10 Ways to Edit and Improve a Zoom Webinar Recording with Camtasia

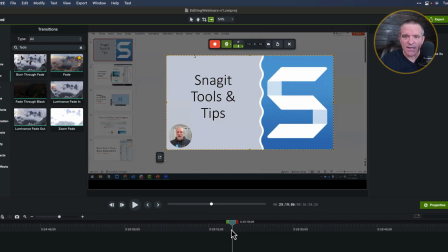And as I move the playhead along, I can see that he's sort of circling around it with his mouse.
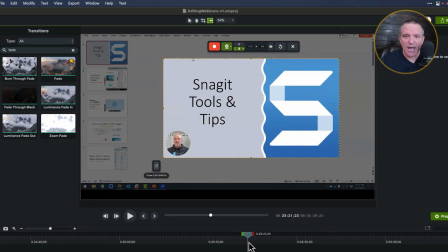And then eventually he clicks on it and it expands and you can see the tools. Well, this spot in the screen is way more important than almost any other spot in the screen.
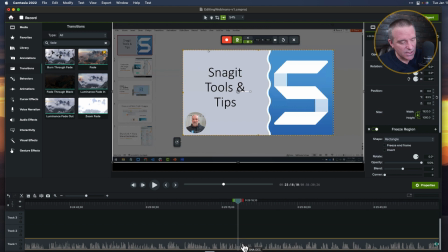Let's enhance that. I'm going to click on the video link itself. Shift A. It's a hotkey that I want everybody to learn.
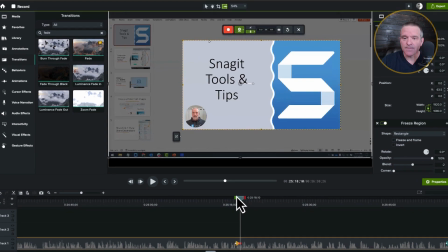You hit Shift A, and it automatically puts an animation on the timeline. Once I'm there, I can then go and scale that up.
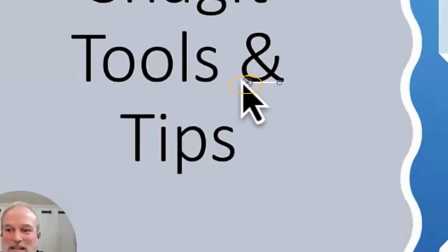You'll also notice in what you scaled up, you'll notice this handlebar in here.
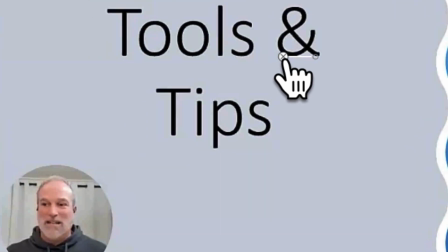This is sort of the anchor or the middle of the video, and I can move it like that.
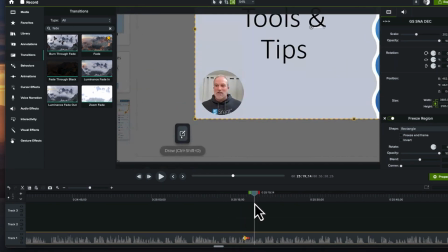So my video is going to go from here to here. And now I can see all of that in its glory. Cool. Now that's pretty good. It's good enough for me for now because that's really the size that I want. I do want people to focus on that. But in a second, he sort of, it moves.
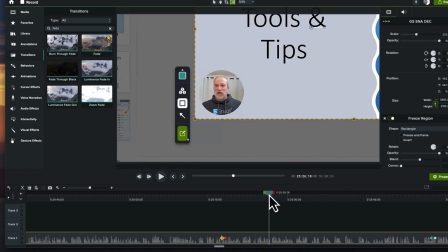It moves off screen or it moves upwards to a different part of the screen. So no problem. We're going to add another animation there.
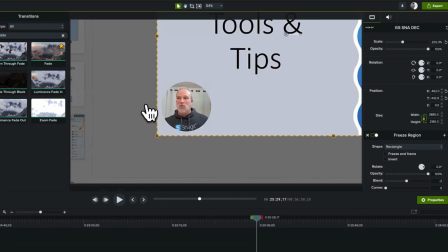Shift A one more time. And from here, if I want to,
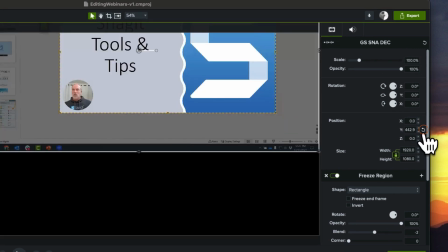I can simply hit restore all of my dimensions before and I zoom right back out.
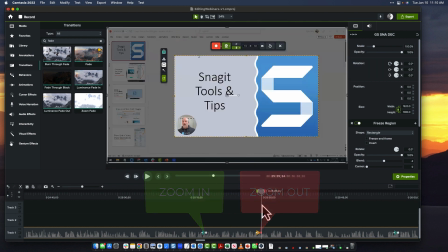So zoom in. Here we go. And zoom right back out. Alternatively, if I wanted to,
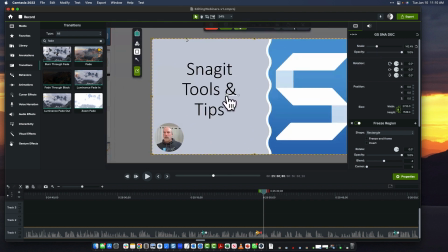I could scale this part in and I can grab my anchor and move down. so I can go from zoomed in down here
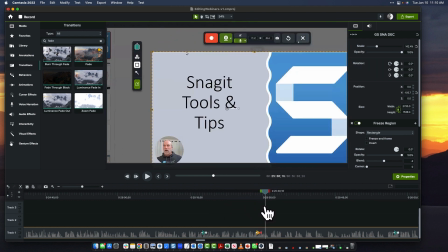to zoomed in up here you can move this around and around and around to give people focus my suggestion find an opportunity if you can every minute or two to be able to move around to create some motion in there because motion is magic for your viewers sometimes there's the part of the screen that requires more attention we're gonna draw the attention literally on
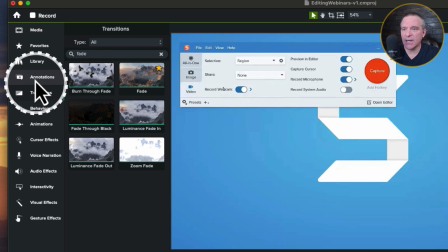the screen here we're going to go to the annotations tab and then right
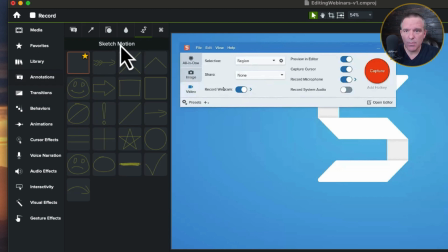up here there is a sketch motion option with lots of options down here i'm going to choose the rectangle i'll draw it
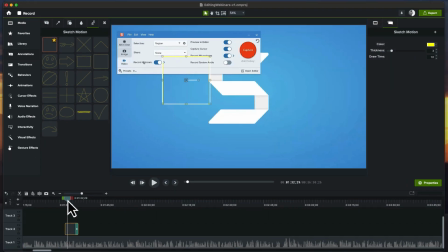on the screen here because in a second there's going to be a fly out to the
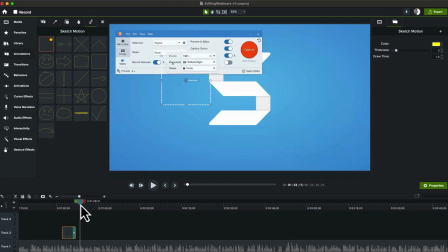ui that i want to bring people's attention to yep there it is cool so
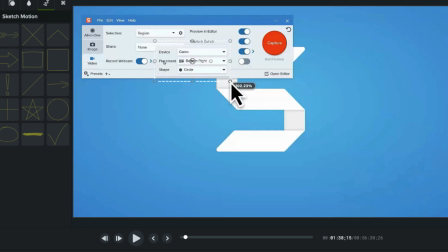i'll sort of bring the edges to it around about like
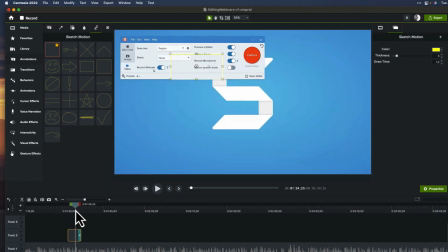that and you'll see that it sort of draws on here let's have it to come in at just about the right time there we go now i don't like the
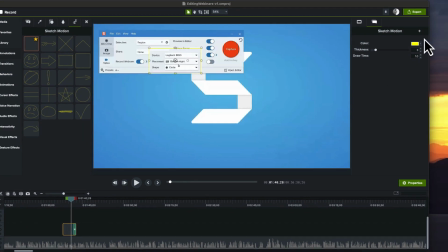yellow so i'm going to change that by choosing the color picker and i can choose any color that i want also i can make it a fair bit thicker and we see that it
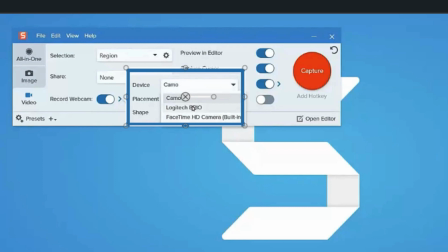animates on here very nicely camera to be selected so there we go speaking